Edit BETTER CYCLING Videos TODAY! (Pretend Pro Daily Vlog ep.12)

Okay, so now I have an idea. And this is what happens sometimes. I thought that would be a good clip. It doesn't fit within the music. It's too short for that clip. Now I could just let it run, but then you're bored.
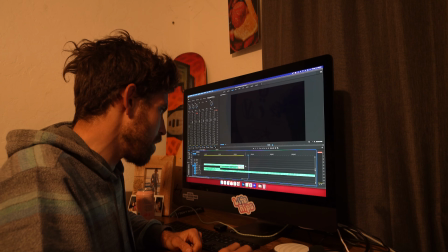And I know it's like, it seems so ridiculously tedious, but like, that's, okay, here's the difference, right?
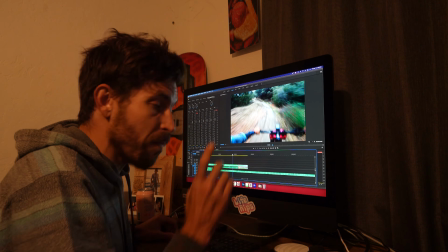Here's it just filling that beat.
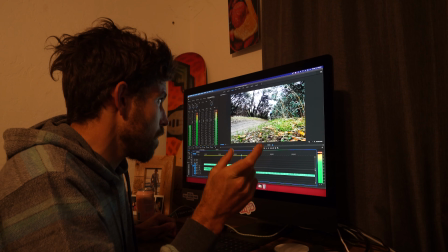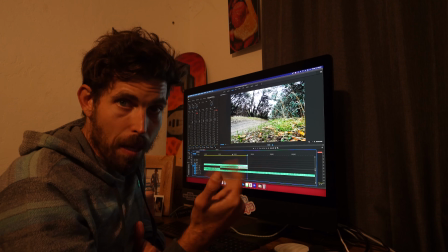I feel like that's too long of where you can barely see me. So now what I think I'm gonna do is I'm actually gonna use abrupt sound to change the pattern of what you're expecting. You're expecting music, and I'm gonna end with that shot. The music will go dun dun dun dun dun dun.
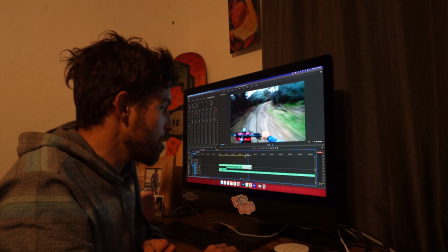I have always used different clips in every beat, but it was just a happy mistake that the beat landed right when I hit that jump.
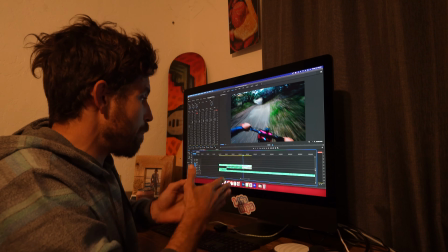So I'm actually gonna let this clip play over 2 beats of the song.
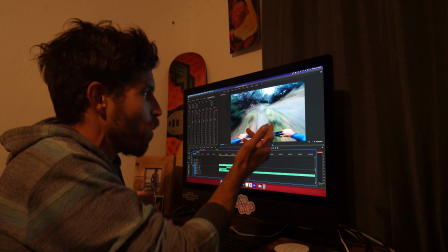Usually I would cut right here, but we don't wanna cut. I'm just about to hit a fatty.
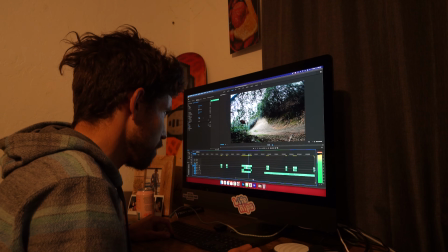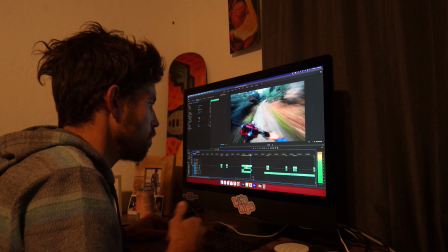Oof. Okay, ready? Level 4.
Safety first, bro.
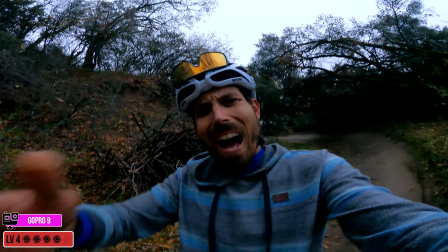All right, boys. Let's send it.
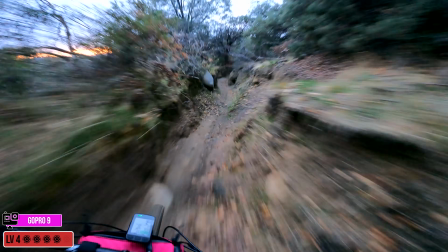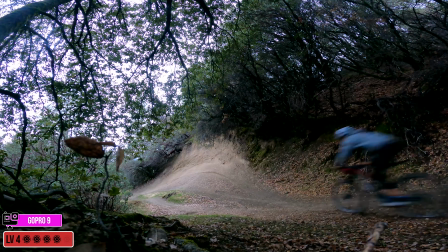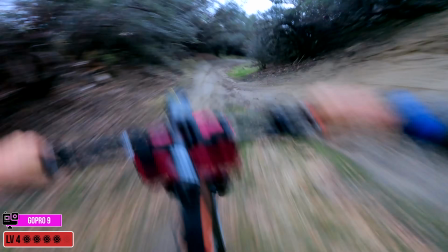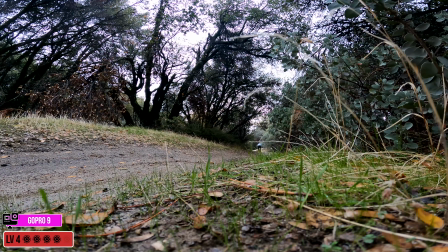I have understood the assignment. All right, so now this next one is using the $7,000 camera and a tripod and an ultra nice mic. I would say what I just did there is a GoPro and a music subscription. I honestly don't know if it's gonna get any better from here. And that's where you actually might go over the cliff of spending way more time messing with a good camera. And dude, that edit right there, that gave you a feeling, right? Let's see if we can make it any better. The thing is though that we're gonna have to spend $7,000 to make it maybe worse.
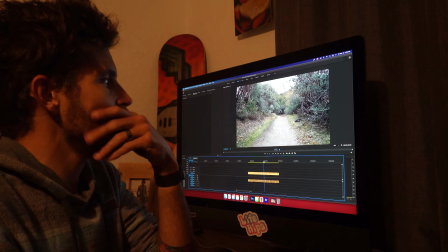Okay, so again, what's going on here is I'm actually not that big of a fan of these shots.
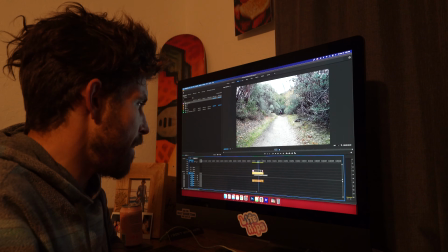We're actually gonna hit this with an adjustment layer, and we're gonna color grade.
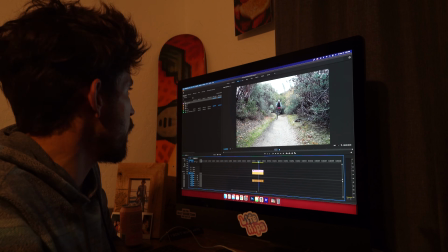The color on this is not very good, and so then now we're getting even advanced. We're putting on some filters here, right? Look at the difference between those two. Throw in the movie strip.
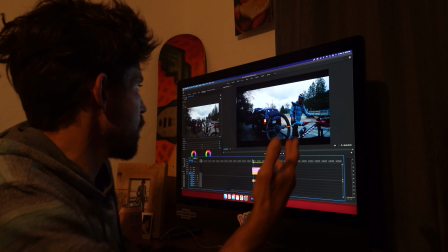I mean, this looks like a fucking movie, dude.
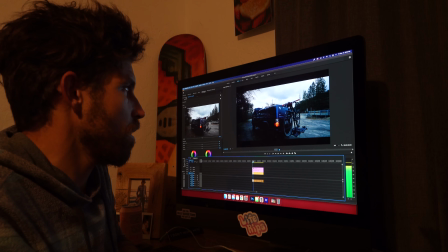This looks like a movie right here. You know what I mean? With some color grading.
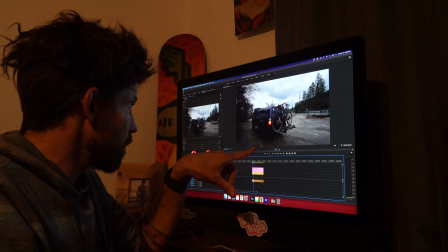Look at the difference of that shot. I mean, bro.
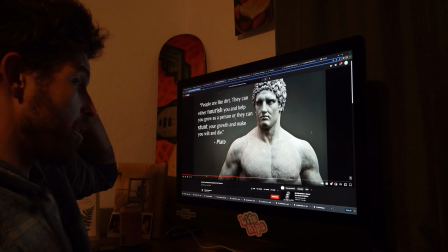Okay, we're getting a little advanced here, but what we're gonna do is we're gonna get a cool quote.
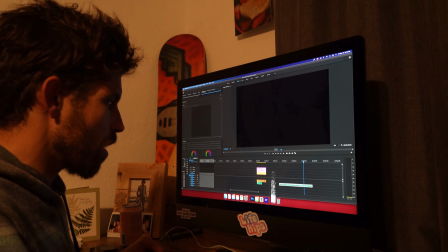Okay, so this is what we're gonna do. We're gonna use the Socrates quote because I think that's more applicable.
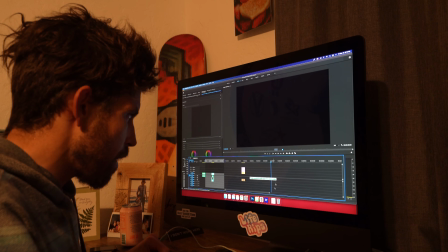What we're gonna have to do is we're gonna have to really mess with this a bit because it's got that stupid bass audio track to it.
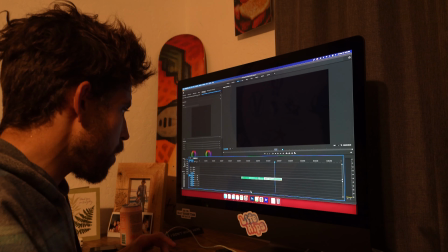Okay, so I gotta pull apart this audio so that it fits what we have here.
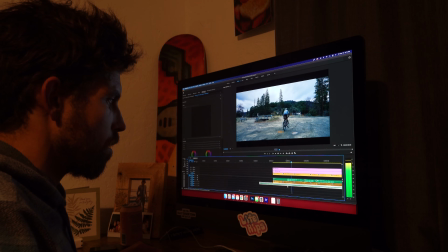No man has the right to be an amateur in the matter of physical training.
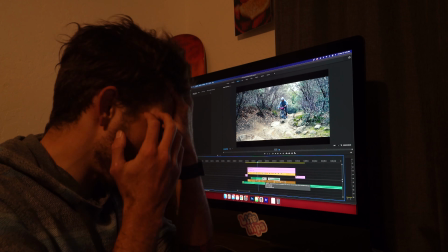So the quote here I really like, but it's a little fast for what we're doing here.
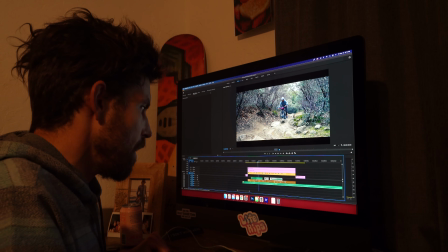And so I have to break up the quote.